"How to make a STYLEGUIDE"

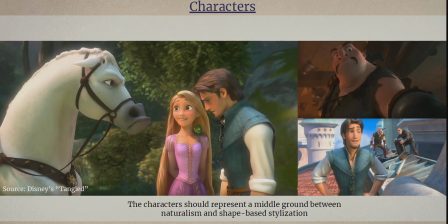(4:09)
Did some research and also received some references from the director on how the characters were aiming basically and I think like disney's tango it's a very nice example here we have like characters that are a little bit stylized
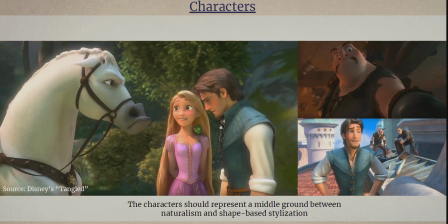(4:27)
like this guy over here but especially the main characters are sort of realistic um but still maintain a lot of cartoonish expression abilities basically there's a lot of wiggle room on all the facial features to move the faces around
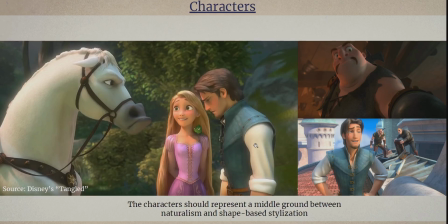(4:45)
and also i've got some negative examples here and wrote down why
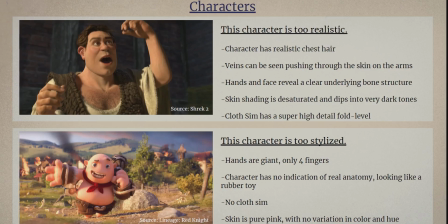(4:51)
exactly those examples are a little bit in the wrong direction maybe when trying to design a character in the project. This one is an example of a character that's too realistic. This is from everybody's favorite ogre, Shrek 2, when he's in the human form.
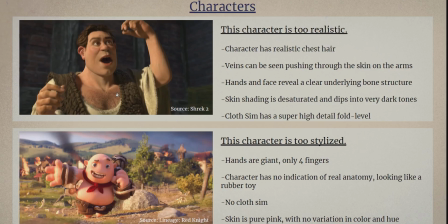(5:11)
So this is a very realistic character. It's like realistic hair sim on the chest. there you look at his arms there's like veins pushing through the skin which makes it really feel like tactile and and gritty almost and if you look at the hand here and also
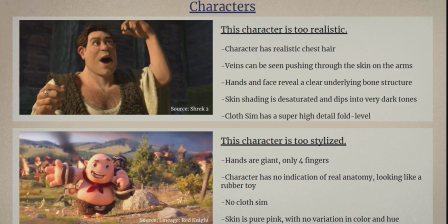(5:29)
face like those cheekbones and those knuckles you almost see the bones pushing through so this is a character where you can believe okay there's actually like bones and organs and like and like fat tissue underneath the skin and
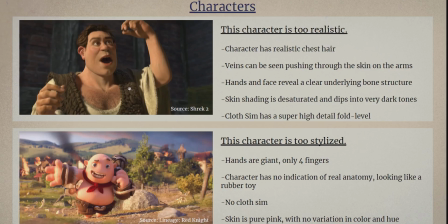(5:45)
this is maybe not something that we want to we want to convey exactly also the skin is fairly desaturated there's a lot of like variety and tones and colors in here and it dips into like very dark areas here like becomes very it's not black but it's
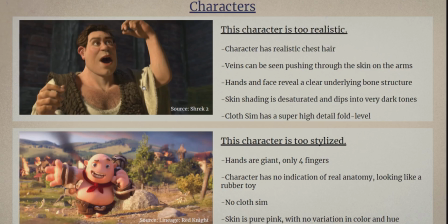(6:02)
for example up here under the hair very dark cloth sims only very detailed um the folds here like microscopic almost like real fabric would behave and realism is not always something that is
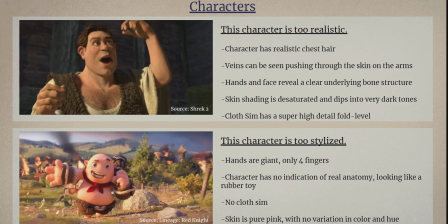(6:17)
helpful when developing a look like this. This is another example that is pushing a bit too far in the other direction is from an advertisement series from for lineage red knight and
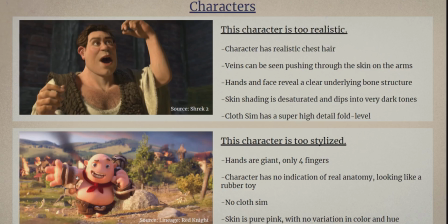(6:30)
you see that this character is the exact opposite of this one over here like the hands like look at the proportions the hand is giant only has four fingers simpson style there's no indication whatsoever that this character has any sort of like real anatomy like bones or organs so it's just like a
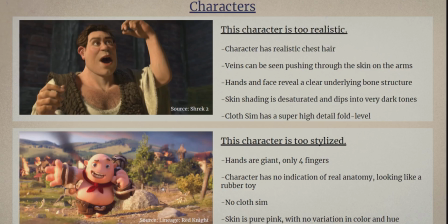(6:49)
block which makes him look like a rubber toy basically just what the what the art direction was driving for um i assume then cloth sim if there's any in here it's not visible there's it appears to be no cloth skin in here and um also the skin tone just like the colors it's like very
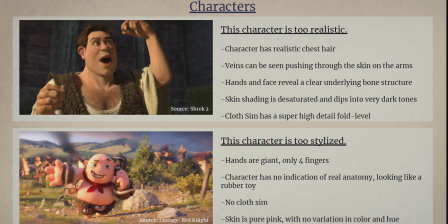(7:08)
rocky it's like the skin is all one tone it's brown on the leather is all one tone so very like unburied and again getting into this
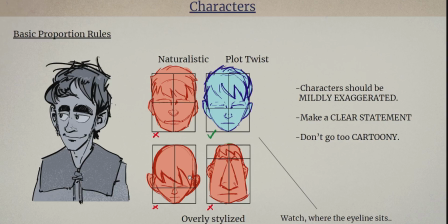(7:18)
rubber toy look all right so i'm trying to break down all of this and basically this is what i'm trying to do while making a style guide here right So I showed those examples and now I try to figure out what makes these examples look the way they are.
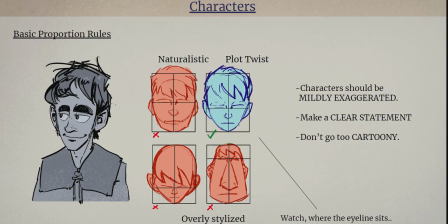(7:37)
And when it comes to characters, the first thing to look at is how is the character proportioned. So head, always a good place to start because the face is where we look, first of all. um and here i made a little example for the eye line because that's a very easy thing to
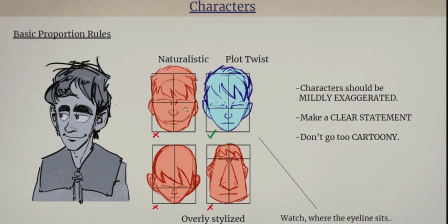(7:55)
shove around in order to like increase or decrease the level of stylization so this would be a naturalistic face where the eye line is perfectly in the middle after our composition rules and if we go down here to like very stylized characters then you would find that the eye line can be like
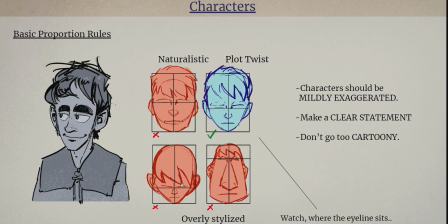(8:14)
very very up or down like in relation to the normal face like this one has a giant forehead this one has a giant chin it's gonna be really cool if you want to really push your character design so like play around with those kind of basic rules of character construction and where we
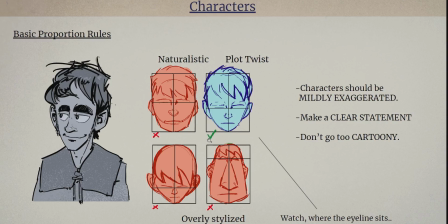(8:31)
want to land for plot twist is somewhere in the middle there leaning a bit more to the naturalistic side so i made this example where we push the eye line down here a little bit a couple centimeters where it normally is and this is a basic rule for how to proportion things just
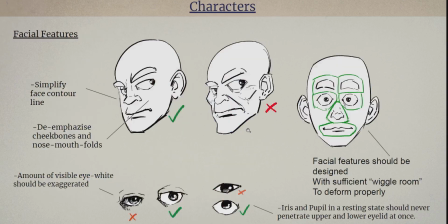(8:49)
mildly exaggerating but not too much this is also something um where we try to get away from this basically shrek level of like realism in characters which can be very awkward So I made a
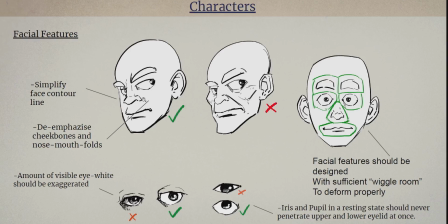(9:05)
little dummy head here and something that is very important when about levels of stylization is the simplicity of contours. Like how much is your character design based on a basic geometric shape.
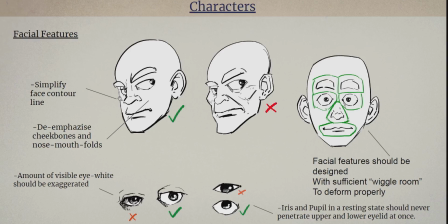(9:24)
Like for the head to be like a circle in the square basically. And you can see in this example which I stated as a negative example this outline is very broken up you have the head curve up here you have the cheekbones protruding you have a little edge here down in the mouth the chin is a separate thing and also there's a lot of things
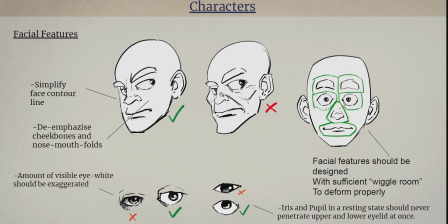(9:43)
going on in the flat surface of the face like there's like little tear sacs like crow's feet you have like cheekbones protruding from it this will create like a shadow and light situation on cheek and those kind of very pronounced nose falls that is basically by the way something that people mess up
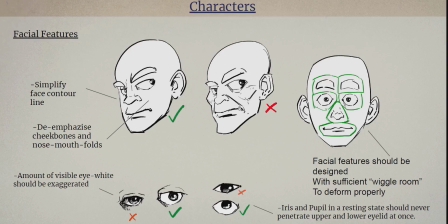(10:01)
a lot of times when they're trying to design like children characters or like if you try to draw a baby for example if you overdo it with this line here between the nostril and the edge of the mouth then this will age your character instantly like so we decided for more of a
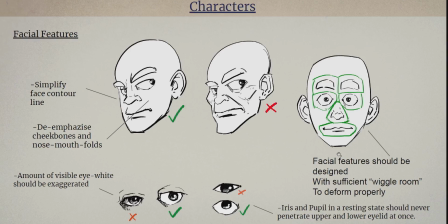(10:21)
of a smooth look here and also what is very important even if you have very stylized characters but Just as a reminder, all the facial features need a little bit of a wiggle room. You see this sometimes in a stylization that is maybe not done in a correct way,
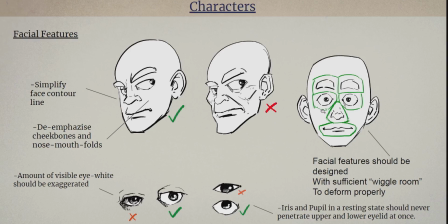(10:40)
where there is an expression already baked into the face, that a character always looks grumpy or always looks happy or so. And this is because the elements are pushed too far to a certain edge and don't have enough space to move around.
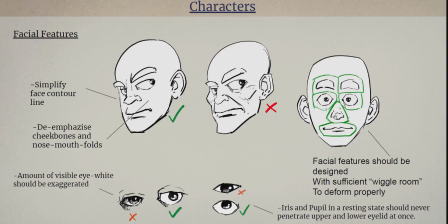(10:55)
So this is a neutral face and we can imagine now that the nose and the eyes, they can deform, they can like stretch and squash. The mouth could open really wide and form different facial expressions, which is very important when you want to show like the characters emoting and going through different stages of emoting.